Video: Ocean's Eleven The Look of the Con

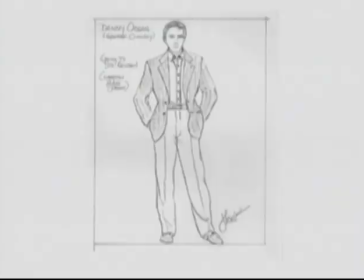4:10 He is the glue that holds it all together, and I kept him in a very solid kind of style.
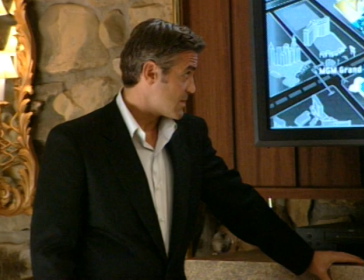4:15 And the colors were also very much that way. There were darks and lights, sometimes whites, but mostly usually pale grays to certain colors also.
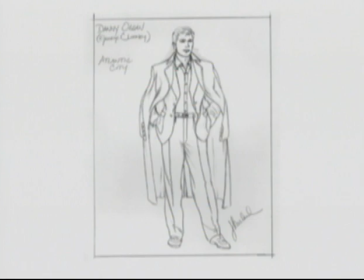4:23 There are some jokes that come up because of costume design.
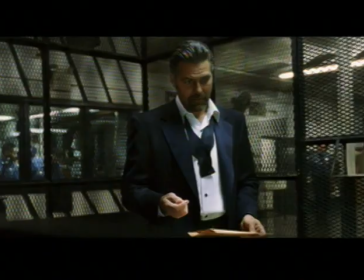4:27 For instance, I don't think in the script George walks out of prison the first time wearing a tuxedo, which he does now. So that recurring joke of he keeps on walking out of prison in a tuxedo just came out of Stephen and Jeffrey and George. Our thought was that he was arrested for jumping bail once again, and he was taken straight to prison, and the suit they took him to prison in was his tuxedo.
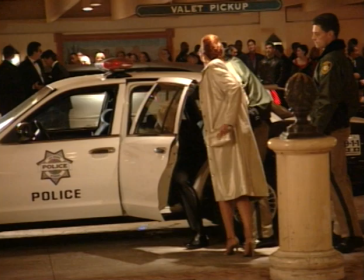4:48 And then we end it the same way, because you see him be taken from the Bellagio straight in the police car. He's taken back to jail, and so he's in another tuxedo. those are chances we took visually that I think work, and they add to the character and they add to the interest.
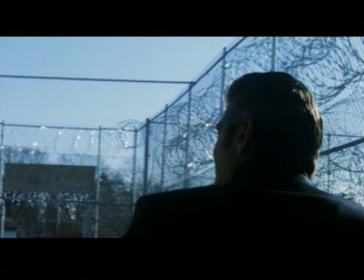5:03 You know, when you first see it, they go, whoa, this could be interesting. And he walks out in the cold with the collar up on a tuxedo, and you immediately set up the cool and the, you know,
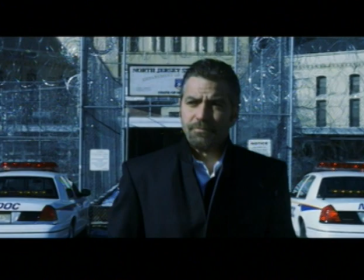5:11 the certain style of both George's character as Danny and the movie,
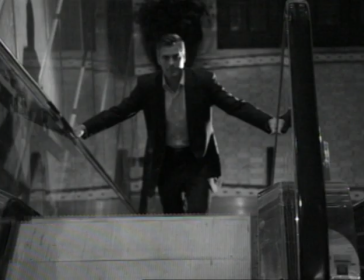5:17 because it all radiates from him. That's where it starts. I mean, you see him come up the escalator in the first casino.
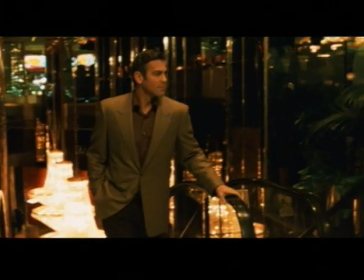5:22 You see his shoulders end to his legs, and then he walks off, and he's styling.
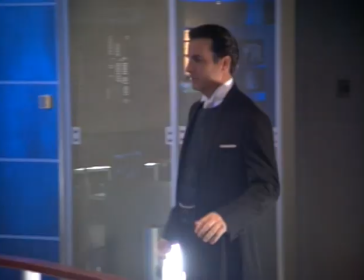5:27 Terry Benedict, as played by Andy Garcia, is a very interesting character, because you could easily say, oh, he's the bad guy, let's just do him as the bad guy.
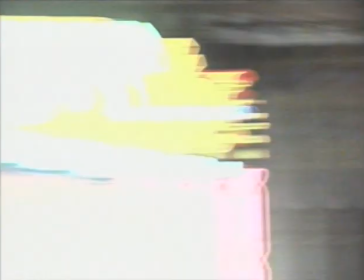5:35 He's the devil. Well, he's the enemy. That's in the eye of the beholder. Rat.
Obviously, this woman, Tess Ocean, sees something in him.
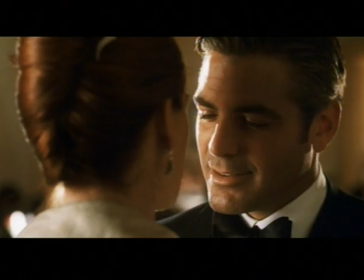5:42 Amazing, isn't it?
You have to balance him against Danny Ocean. The same woman went for both these guys.
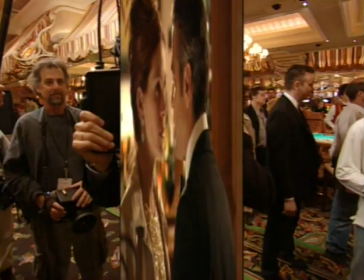5:47 There's got to be, as much as there are differences, there's got to be some similarities. So there's a certain coolness to him and power to him that you want to express.
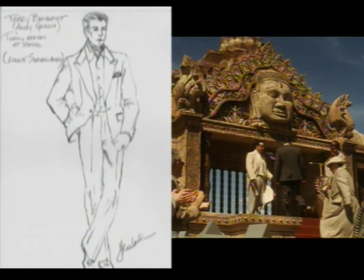5:55 We decided that there was a certain Eastern quality to him, that he had to have a center, that it had to come from someplace, this cool.
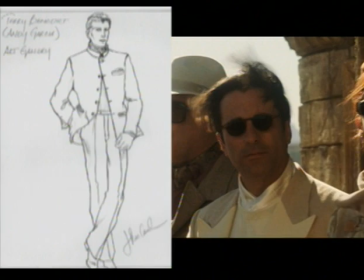6:02 I had thought that a certain Zen quality or an Asian feel to some of his things would take the edge off of,
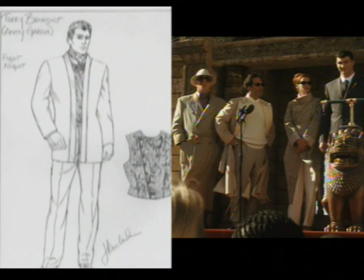6:09 quote unquote, the evil. And so I incorporated it into the clothing.
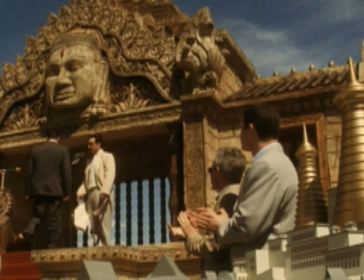6:13 And also in the demolition, you see the model that they're standing in front of the new hotel that he's going to erect is a very Asian looking hotel.
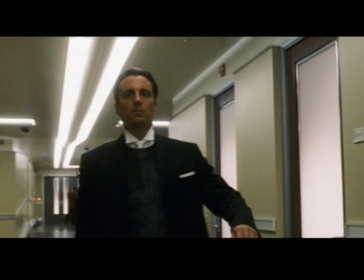6:21 And you see in his vest and the cut of his clothes, the cut of his tuxedo is Western in fit, but it's built like a kimono. It has no buttons down the front, and it's rather solidly on him by itself. So there's a real kind of like Zen cool with that character.
Pick him up.
We only have one lady in our film, and we were lucky enough to have it be Julia Roberts.
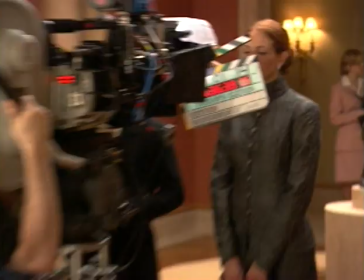6:48 So the character of Tess Ocean is more complicated than one might think, because she's intelligent,
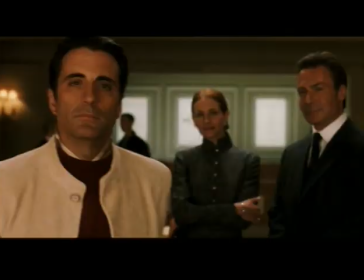6:54 yet she's also the girlfriend and live-in of the most powerful man in Las Vegas.
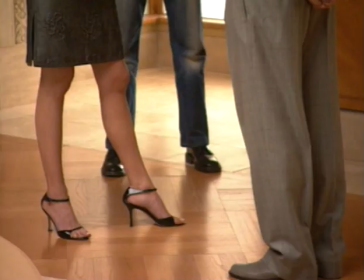7:00 There's a part of her that is beholden to this man. So a certain amount of his taste is shown in her clothing also.
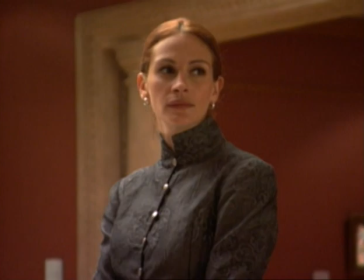7:06 So you're dealing with her taste, his taste, East Coast, Las Vegas, all of this coming together to form the physicality of her clothing. It's been fun. It's kind of like a glamorous part, which I'm not really used to,
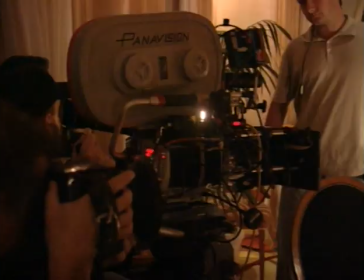7:21 being so dressed up all the time, and the jewelry and the gowns and the shoes and the whole nine yards.
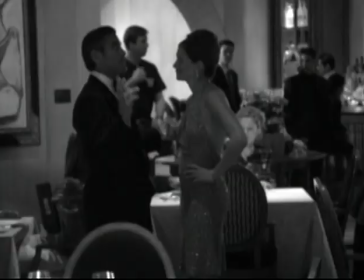7:27 Jeffrey made everything, so that's been kind of like, it's my own personal Barbie playhouse.
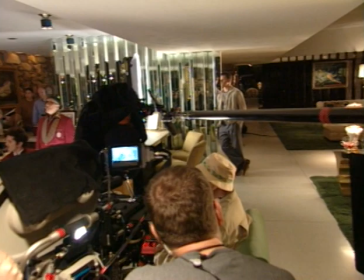7:33 Matt Damon's character is inexperienced, young, eager, anxious, brash, all those things incorporated into a set of costumes. So I dressed him as a college student. Design for costumes has a great deal to do with the actor.
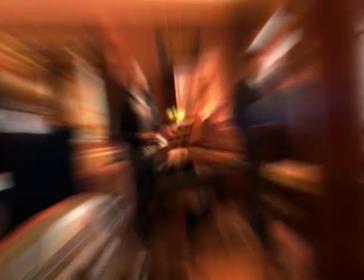7:48 So of course the actor has something to say about what they're wearing, because they're creating the character.
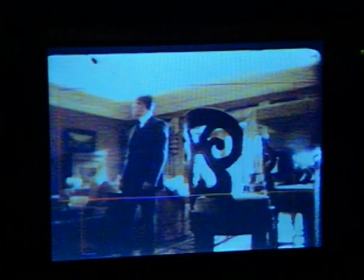7:53 You don't want the clothes to wear them, you want them to wear the clothes as the character.
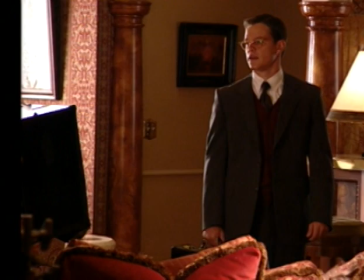7:56 So of course, all actors have input as to what they feel about and how comfortable they are as the character in the clothing.
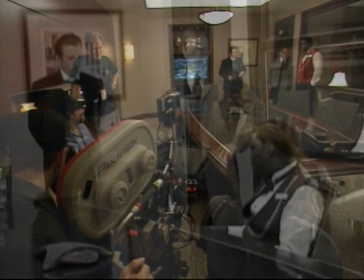8:04 And of course, as you draw,
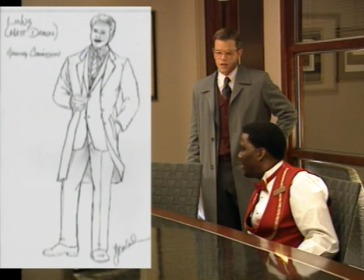8:06 you think of that person and kind of style the character physically around the physical attributes of the actual person. But the character is the character.